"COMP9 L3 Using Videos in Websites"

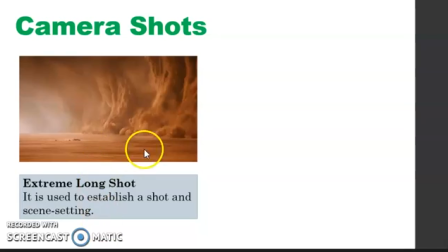(4:10)
Take a look at this extreme wide shot from the best action movie, Mad Max Fury Road.
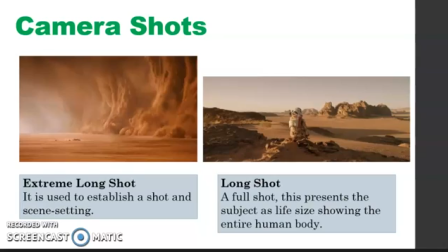(4:19)
Next to that is the long shot. Now, a long shot or a full shot, this presents the subject as life size, showing the entire human body with the head near the top of the frame and the feet near the bottom.
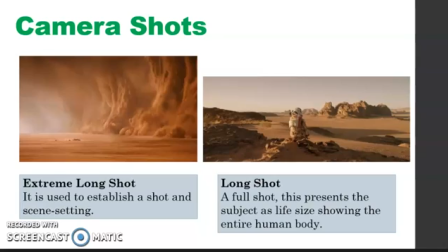(4:40)
It also captures details of the background, even if the focus is on the character. If your subject is a person, then his or her whole body will be in view, but not feeling the shot. Here is an example of the long shot from one of the best 2015 movie, The Martian.
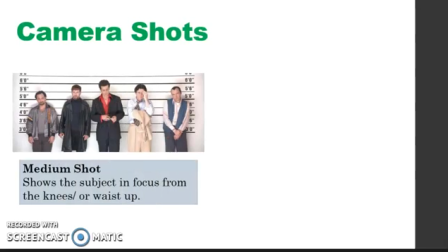(5:04)
Next, we have the medium shot. It shows the subject in focus from knees or waist up. This shot is normally used for dialogue scenes. Its variation,
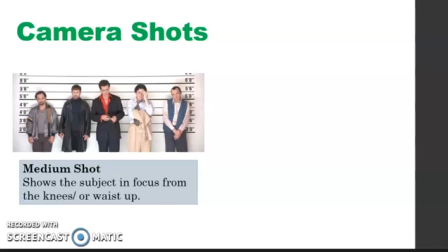(5:19)
it could be over the shoulder shot, positions the camera behind one figure to show other figure in the scene, or the details showing background is minimal. We also have the close-up.
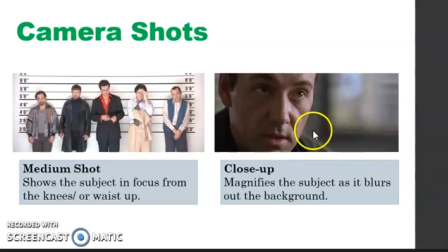(5:35)
It magnifies the subject as it blurs out the background. This shot shows the importance of the subject.
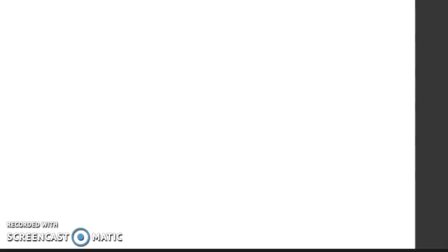(5:46)
Next to that is the last one that we are going to talk about, camera shot, is the extreme close-up.
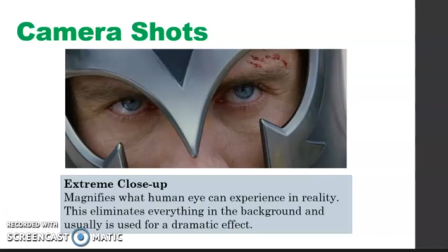(5:55)
Extreme close-up magnifies what human can experience in reality. This eliminates everything in the background, and usually it is used for a dramatic effect.
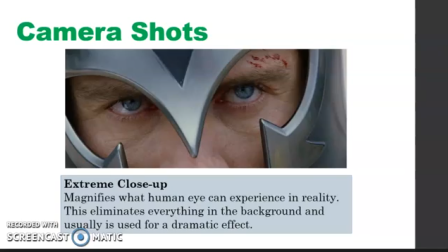(6:11)
This is using a tight focus, so even the slightest camera shake or error in focal length is very noticeable.
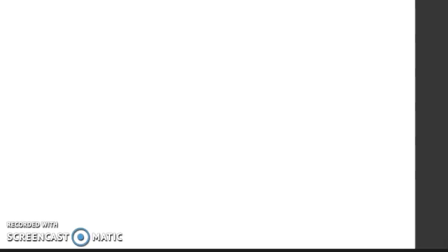(6:24)
So now let's proceed to the camera angles. Let's describe the different camera angles.
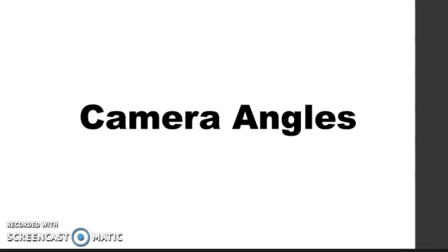(6:31)
Camera angles show relationship between the camera and the object being photographed. It shows emotional information about the subject, which helps viewers see its beauty but also guides them in making judgment of the object.
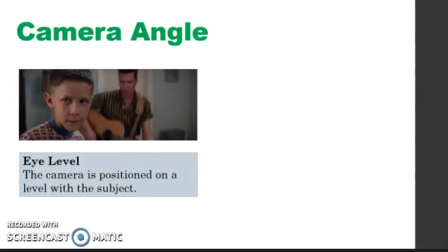(6:49)
First, we have the eye level, wherein the camera is positioned on a level with the subject. When your subject is at eye level, they are in a neutral perspective, not superior or not inferior.
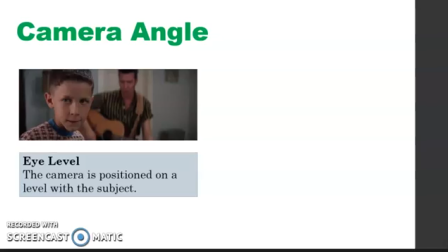(7:05)
This mimics how we see people in real life, or our line connecting with theirs.
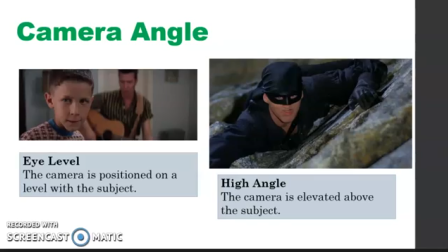(7:13)
Next to that is high angle. The camera is elevated above the subject. This angle makes the subject seem and less significant. Again, in a high angle shot, the camera points down at your object or the subject.
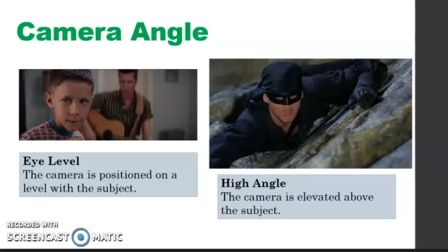(7:31)
It usually creates a feeling of inferiority or looking down on your subject.
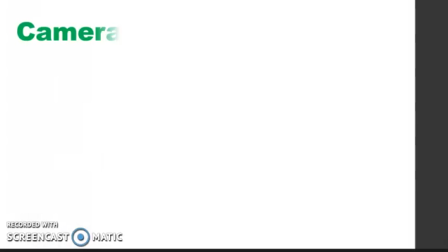(7:40)
You also have the low angle.
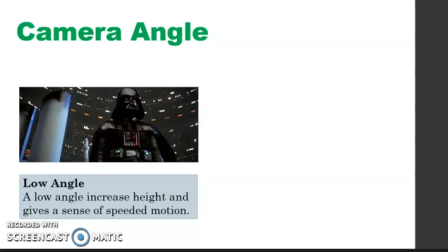(7:43)
A low angle increases height and gives a sense of speeded motion. This angle leaves fear and insecurity to its viewer. These camera shots most often emphasize power dynamics between characters.
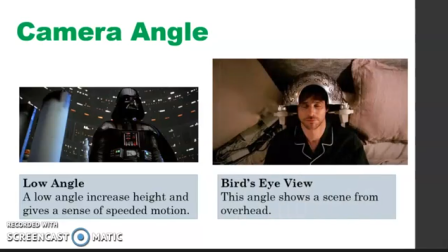(8:01)
Next, we have the bird's eye view. This angle shows a scene from overhead. This shot gives the audience the feeling of godlike position, looking down on the object.
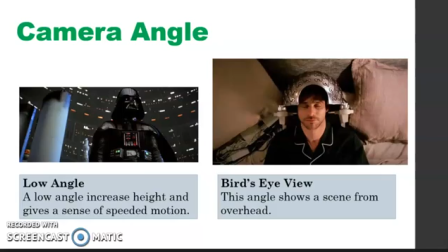(8:14)
It is from way up high, looking down on your subject and a good amount of the scenery surrounding him or her. This can create a great sense of scale and movement.
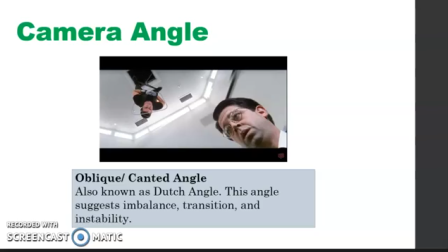(8:27)
And lastly, we have the oblique or canted angle, also known as Dutch angle. This angle suggests imbalance, transition, and instability. Now, in an oblique or Dutch angle, the camera is slanted to one side.
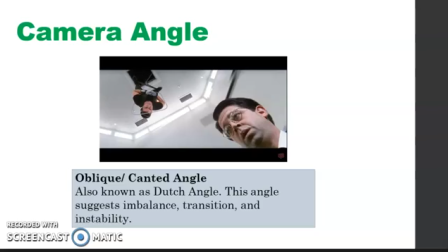(8:45)
With the horizon lines tilted in this way, you can create a sense of disorientation.
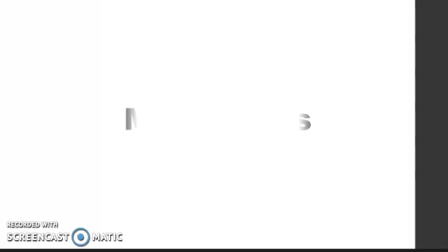(8:53)
Now let's have the camera movements. Okay. In camera movements, first we have the panning or pans.
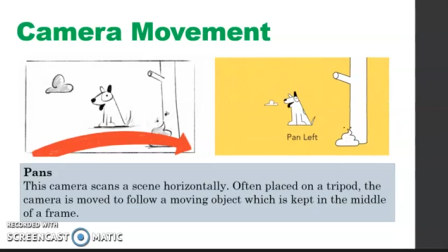(9:06)
This camera scans a scene horizontally, often placed on a tripod, and the camera is moved to follow a moving object which is kept in the middle of a frame.
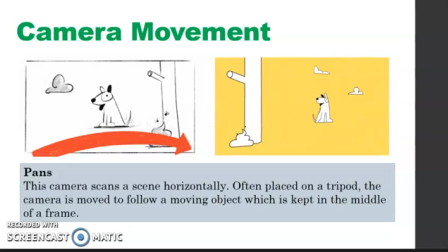(9:18)
Panning, remember, is when the camera is moved horizontally from one side to another on a central axis.
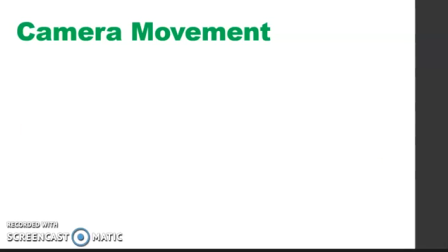(9:28)
Okay. Now we have tilting or tilts,
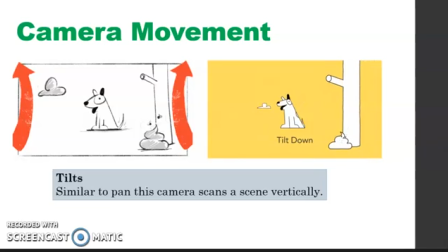(9:32)
is similar to panning in that the camera is in a stationary position, but unlike panning, which looks from side to side, tilting focuses on upwards and downwards movements, or it scans the scene vertically.
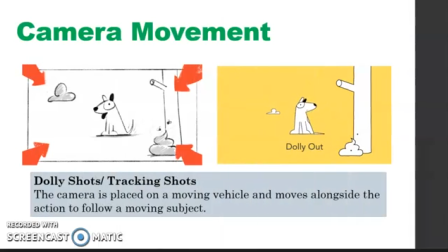(9:51)
We also have the dolly shots or tracking shots. The camera is placed on a moving vehicle and moves alongside the action to follow a moving objects. Now, A dolly shot is when the entire camera is
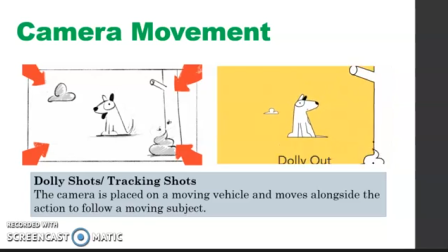(10:07)
mounted on a track and is moved towards or away from the subject. Unlike a zoom shot, the world around the subject moves with the camera. A dolly shot gives the illusions that the viewer is walking
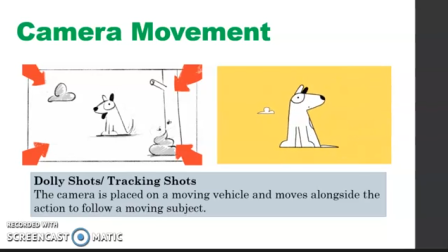(10:22)
towards the subject and can be a great way of creating a sense of intimacy between them.
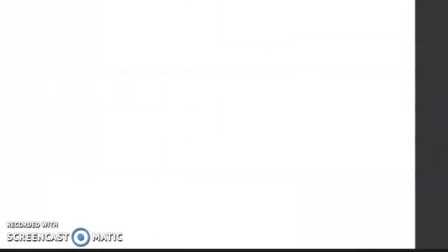(10:28)
We have the crane shot.
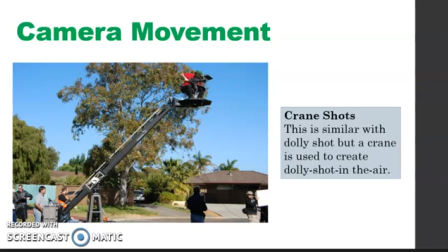(10:31)
A crane shot is similar with a dolly shot, but a crane shot is used to create a dolly shot in the air. How? A crane shot is taken by a camera mounted on a jib, just like this one, or a crane that moves up and down.
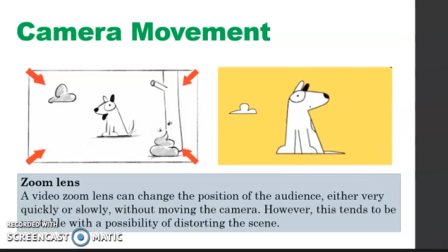(10:52)
And now, we have the zoom lens. Probably the most well-known camera move is zooming or zoom out, zoom. Zooming gives the impression of moving closer or further away from the subject.
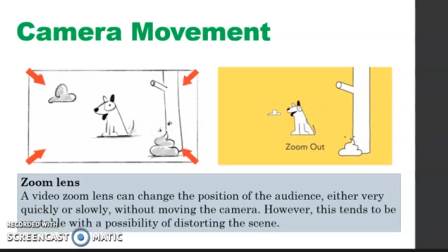(11:07)
Now, a video zoom lens can change the position of the audience either very quickly or slowly without moving the camera. However, this tends to be unstable with the possibility of distorting the scene.
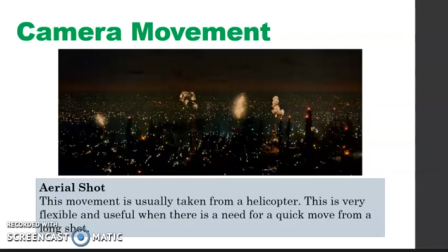(11:23)
We also have the aerial shot, whether taken from a helicopter or drone. This is very flexible and useful when there is a need for a quick move from a long shot. Now, affordable drones nowadays have made aerial photography more accessible to filmmakers.
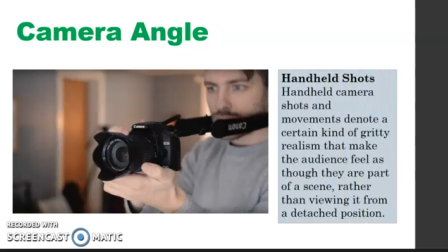(11:44)
And lastly, the handheld shot. Handheld shots is a shot taken with the camera being supported only by the operator's hand and shoulder. Handheld camera work entails camera shake from the operator's movements.
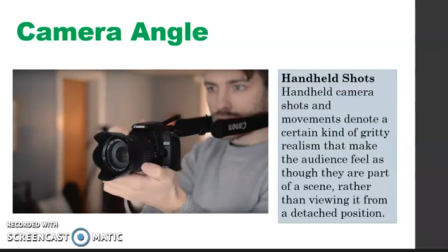(12:01)
Now, handheld camera shots denotes a certain kind of gritty realism that make the audience feel as though they are part of a scene, rather than viewing it from a detached position. So, there you go.